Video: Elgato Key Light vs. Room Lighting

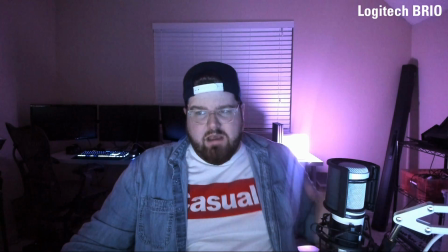247s
The entire room is purple now because that lamp is kind of taking over everything.
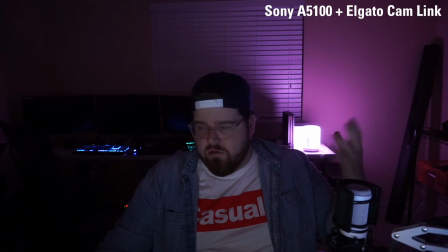250s
So let's go back over to the A5100, which again, this is what it looked like before, and then after.
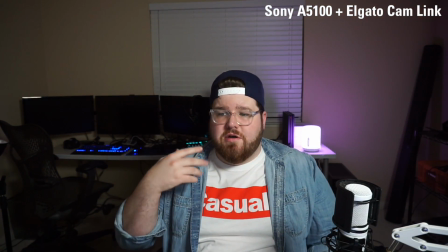258s
And it's a little bit more forgiving because the A5100 has a better sensor. But again, you can see that there's some shadow drop off here because the light's coming from here.
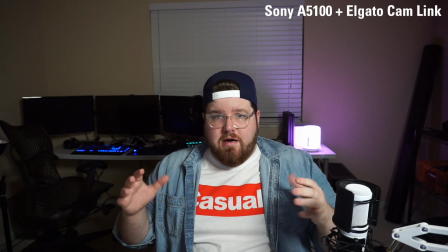267s
But this is still a really well lit face cam right now for a single light setup.
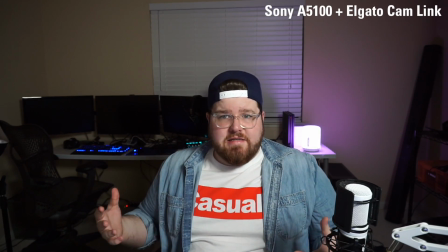273s
So that is how that looks. Okay, so now I'm going to show you the effect that a bounce lit key light has in a typical bedroom streaming setup.
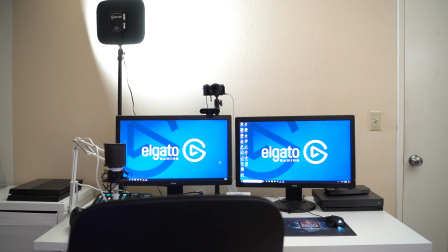283s
So I have the key light over here. It's currently facing towards the wall behind the camera. And so when I turn it on, it's going to reflect off that wall and bounce back at me. But because it's pointing at a really big wall. That's going to diffuse the light. It's going to be coming back in a much bigger surface area, and it's going to be a lot softer of a cast. So again, I've got the IKEA floor lamp on, and I've also got the studio light on.
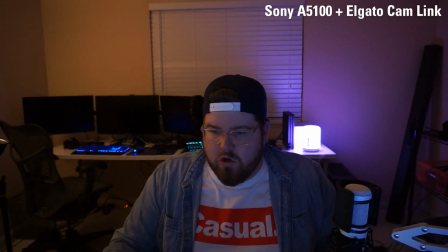306s
So again, let's turn off the studio light. We're back to dark here, just like earlier, just to show exactly what everything looks like.
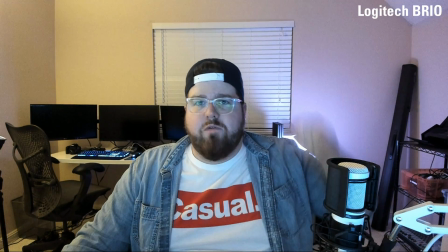315s
And then going back to the Brio, again, you see that slow frame rate because it is a lot darker in here.
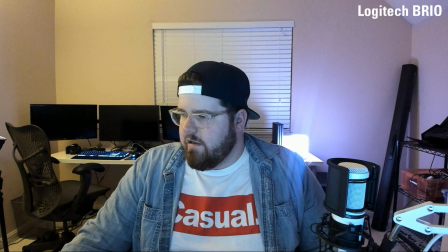322s
So let's turn on the bounce lit key light.
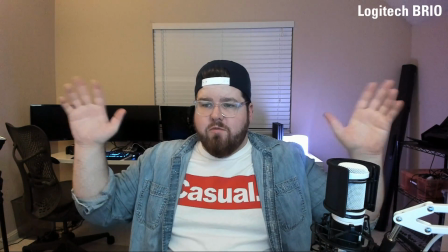329s
And again, huge improvement. The frame rate is so much better than what it was just a second ago.
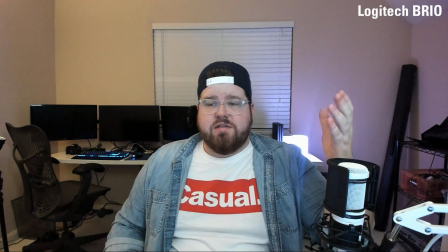336s
And, compared to the other setup where the light was coming directly at me,
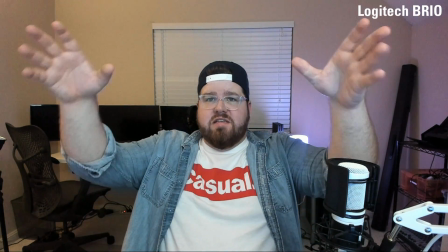341s
now you can see my entire face is exposed because this entire wall behind the camera has become a light essentially.
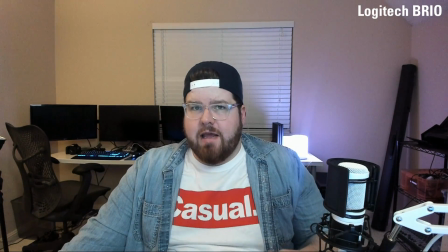347s
So this looks really good. And this is actually at the same power as the last setup was.
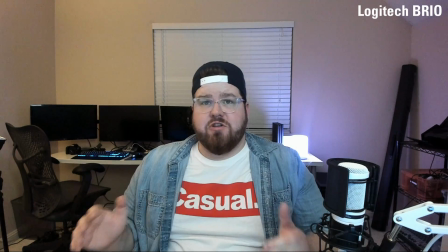353s
So this was at 35%. So you could actually decrease the light, especially for the Sony camera,
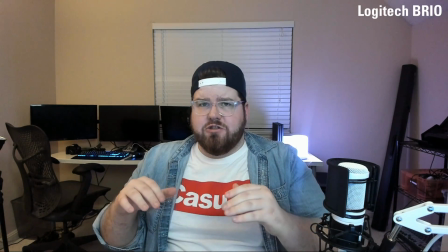362s
just because you can crank up the ISO on that and stuff like that, so you can actually use less light and still get a similar picture.
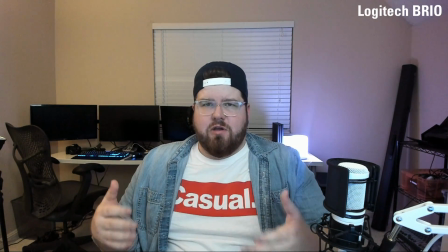370s
I didn't fiddle with it too much. With the Logitech, it was pretty good where it was at, and it looks pretty good right now.
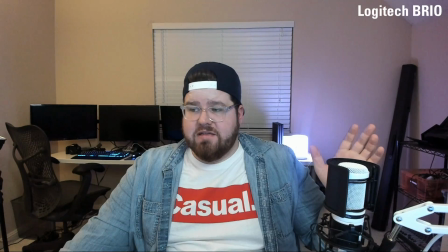377s
If you aren't seeing the result of like as fast a frame rate as you'd like to see, you can crank the light up more.
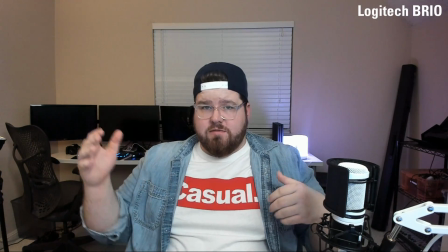383s
And as you just saw that flicker there, the Logitech was, auto exposing for the newer, brighter light.
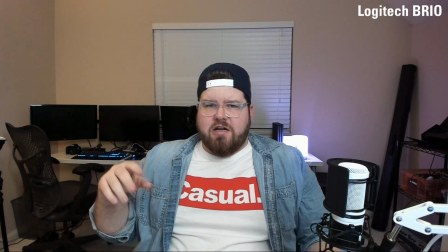389s
And now the frame rate will be even better because the Logitech's auto settings always tend to go towards
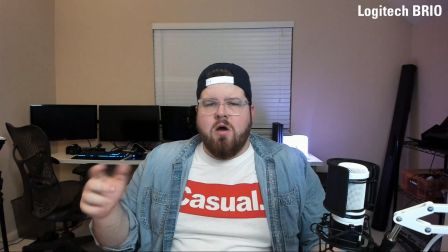395s
slowing the electronic shutter speed to let in more light, because webcams signal to noise ratio is kind of bad.
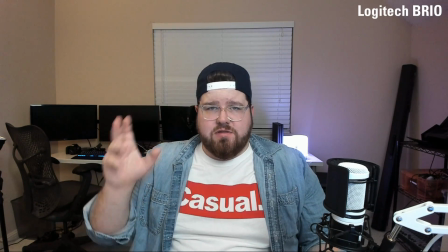404s
So they'll look a lot worse at higher ISOs than like a normal camera would look like.
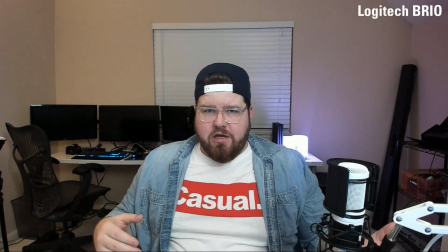408s
So either you get the slow frame rate or a lot of grain in your video if you're in a lower light. So the more light you can shine on yourself,
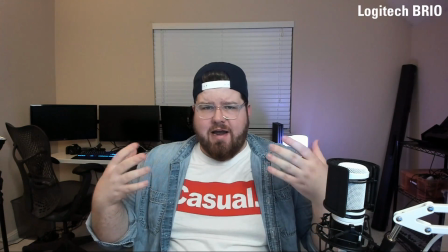415s
as long as it's not like in your eye line and bothering you, then you're all set.
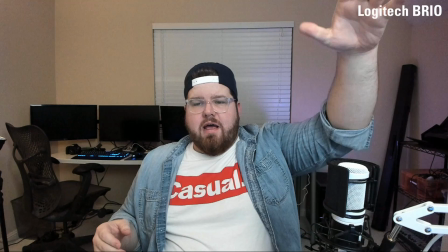420s
And this is actually perfect because not only is the light up and out of my eye line, it's facing towards the wall.
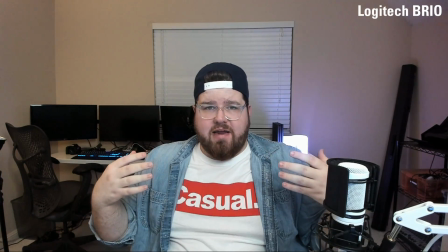427s
So I basically have a very soft source of light coming at me, even when this is at 100% like this is.
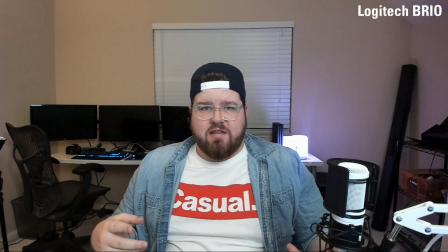434s
So let's go turn the lights off again, and we'll see the difference with the A5100.
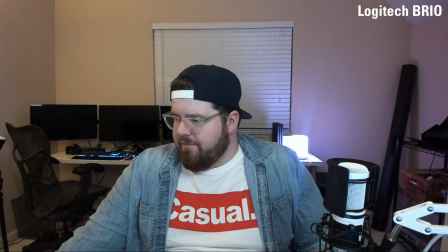439s
I'm just going to drop this down to the 35% right there.
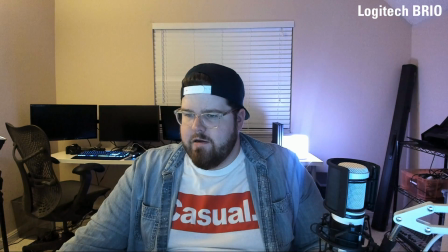444s
And then we're going to turn this off, and we're going to switch back to the Sony A5100.
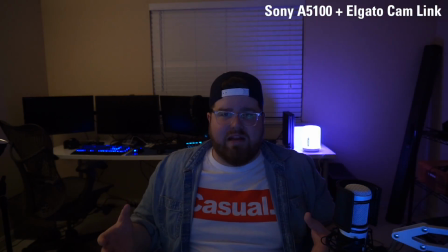449s
And again, this is just automatic settings with the A5100.
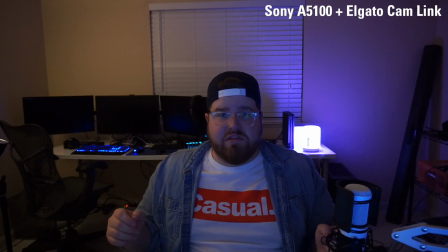452s
I could turn it on manual and get more light into this, and it would still look really good because the camera is good in low light.
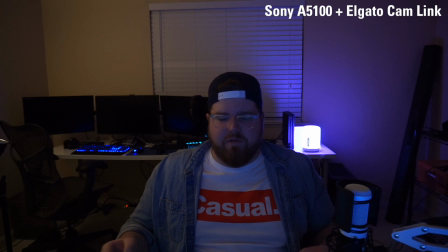459s
But just for simplicity's sake, we have them both on automatic for this video. But let's turn on the light and see how things look.
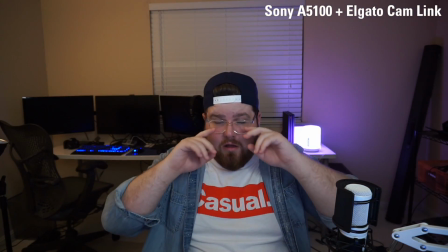469s
Again, really soft light, really good result. And this is at the 35%.
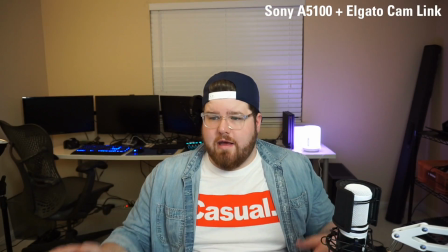474s
So I can crank that up, and I am really well lit.
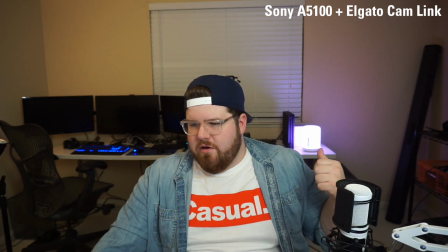480s
And you still have the purple coming from there. I'd say, the light looks a little white,
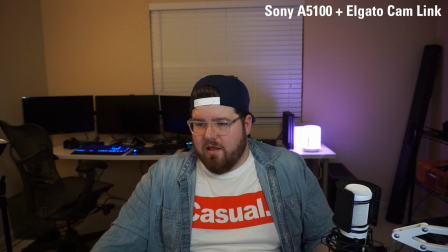486s
but I could easily just dial back this light and let a little bit more of the ambient light behind me to come in.
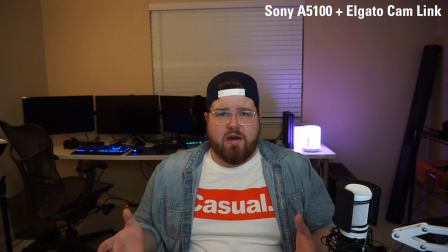494s
So you can really fine tune the key lights to whatever you want in order to get the lighting effect that you achieve. And if you do get a second key light, you just have that much more control when you're trying to set everything up.
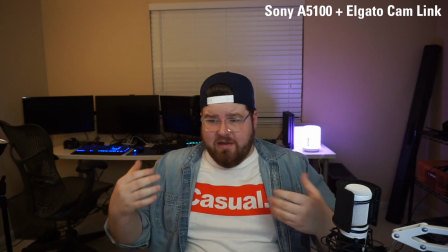507s
But this one key light bounced off the wall is providing a really great image for your stream.
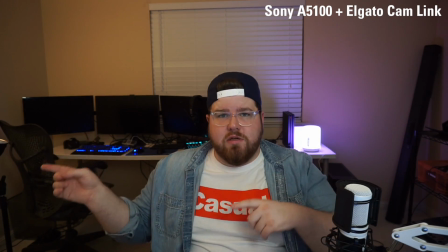514s
Okay, so now like we did in the last test, let's turn off the floor lamp and see how that makes a difference.
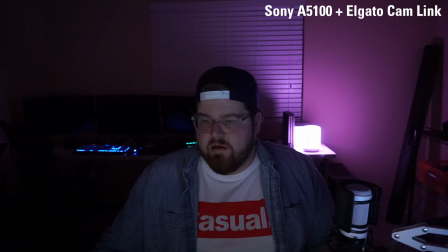520s
Okay, so the light is completely off again, and again switching back to the Brio, seeing how that all looks. And so now we are going to turn on the key light with the A5100,
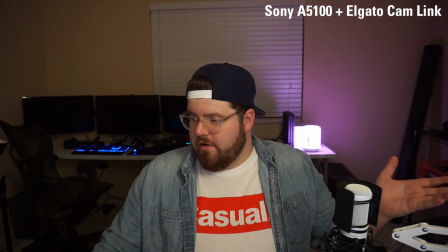534s
and again looks really good. And this is at the 44%.
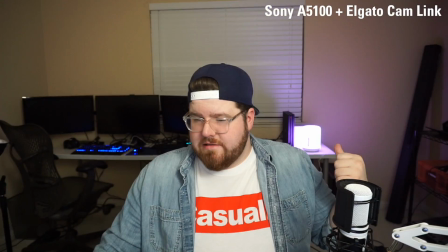538s
You've got the purple coming in really nice. This is me at 100%.
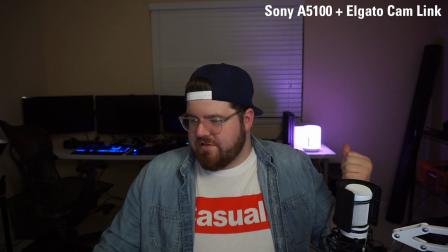543s
I like it more at the 40%, so I can let in a little bit more of that light.
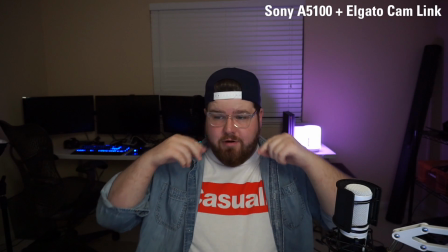548s
Plus, it also just gives more focus to me rather than my background, because that's my colleague's streaming setup.
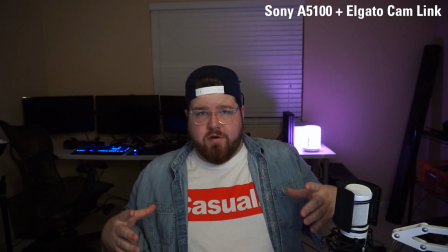554s
So having this difference where I'm a little bit more of the focus of the camera looks really good personally to me.
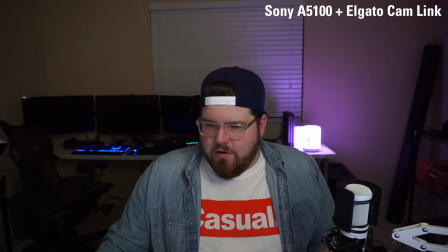562s
So then let's go to the Brio.
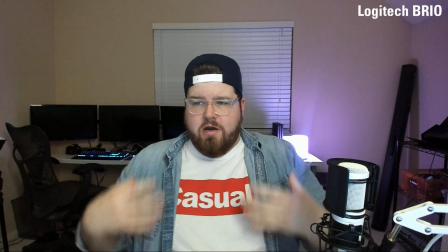566s
And you have a little bit less of that dark background and brighter foreground, but everything is still lit really nice.
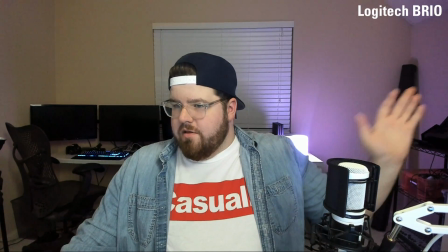573s
And again, I can crank up this brightness so the frame rate improves even more.
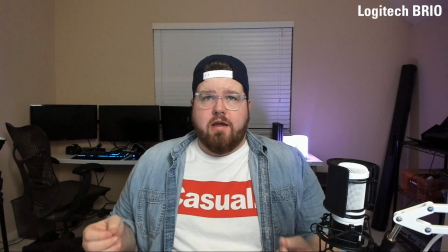581s
And so the light is very flattering. There's not harsh shadows or anything like that.
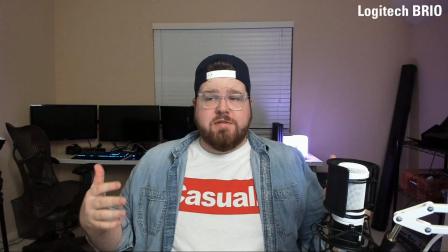587s
And if you're a glasses wearer and all these setups the catch light doesn't,
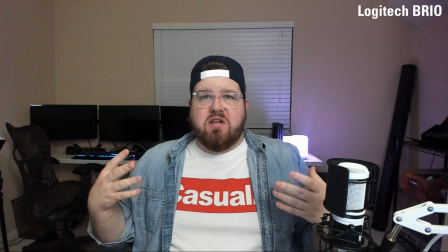593s
basically get in your glasses, so you can't see like my eyes basically, which is an issue that I've encountered before when using a ring light.
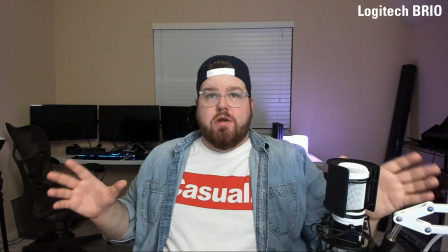601s
So having the lights up and out of the way is really nice for me personally as a glasses wearer.
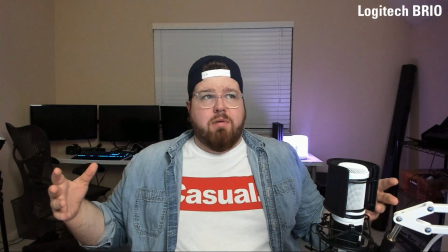606s
But this is the bounce light with no room light,
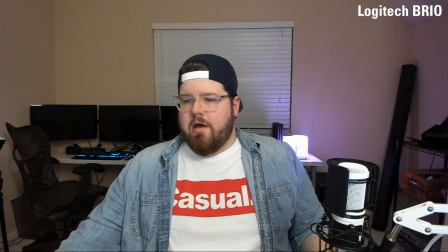610s
just the little night light here with the Logitech Brio, and then again the A5100.
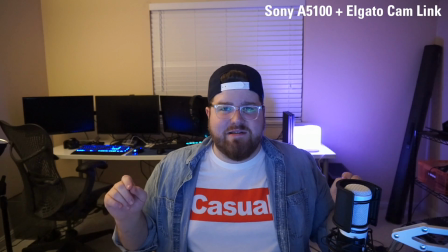619s
And just the final note, this was just the Sony A51 set to manual settings to let more light hit me.
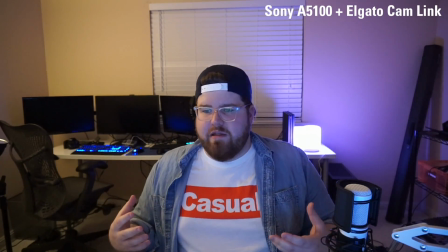627s
With this, because, the strongest source of light in this room right now, besides the lamp over here, are the monitors. You're starting to see that in my glasses, which not my favorite here.
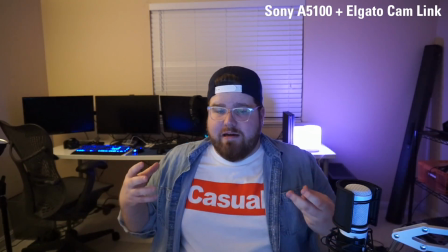639s
But you can still get a really nice image if you're using a nicer camera, but it still looks 100 times better when you're using a light source to properly expose the subject rather than light that's kind of just sort of like all over the place,
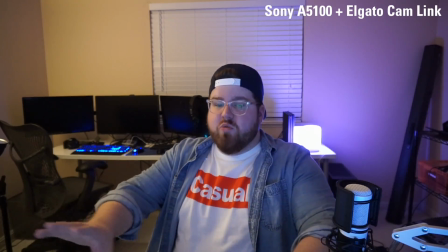654s
because we got the purple here, the yellow here, the blue light coming from the monitors.
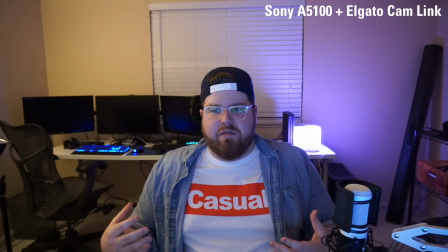659s
It's just a lot to throw at any camera. So when you have a dominant key light shining on you, it makes the image just look a lot crisper because there's a lot less battling of different light sources going on. But that will do it for all these configurations. Thank you guys for watching. Once again, I'm Steggy from Elgato. And until our next video, good luck and have fun.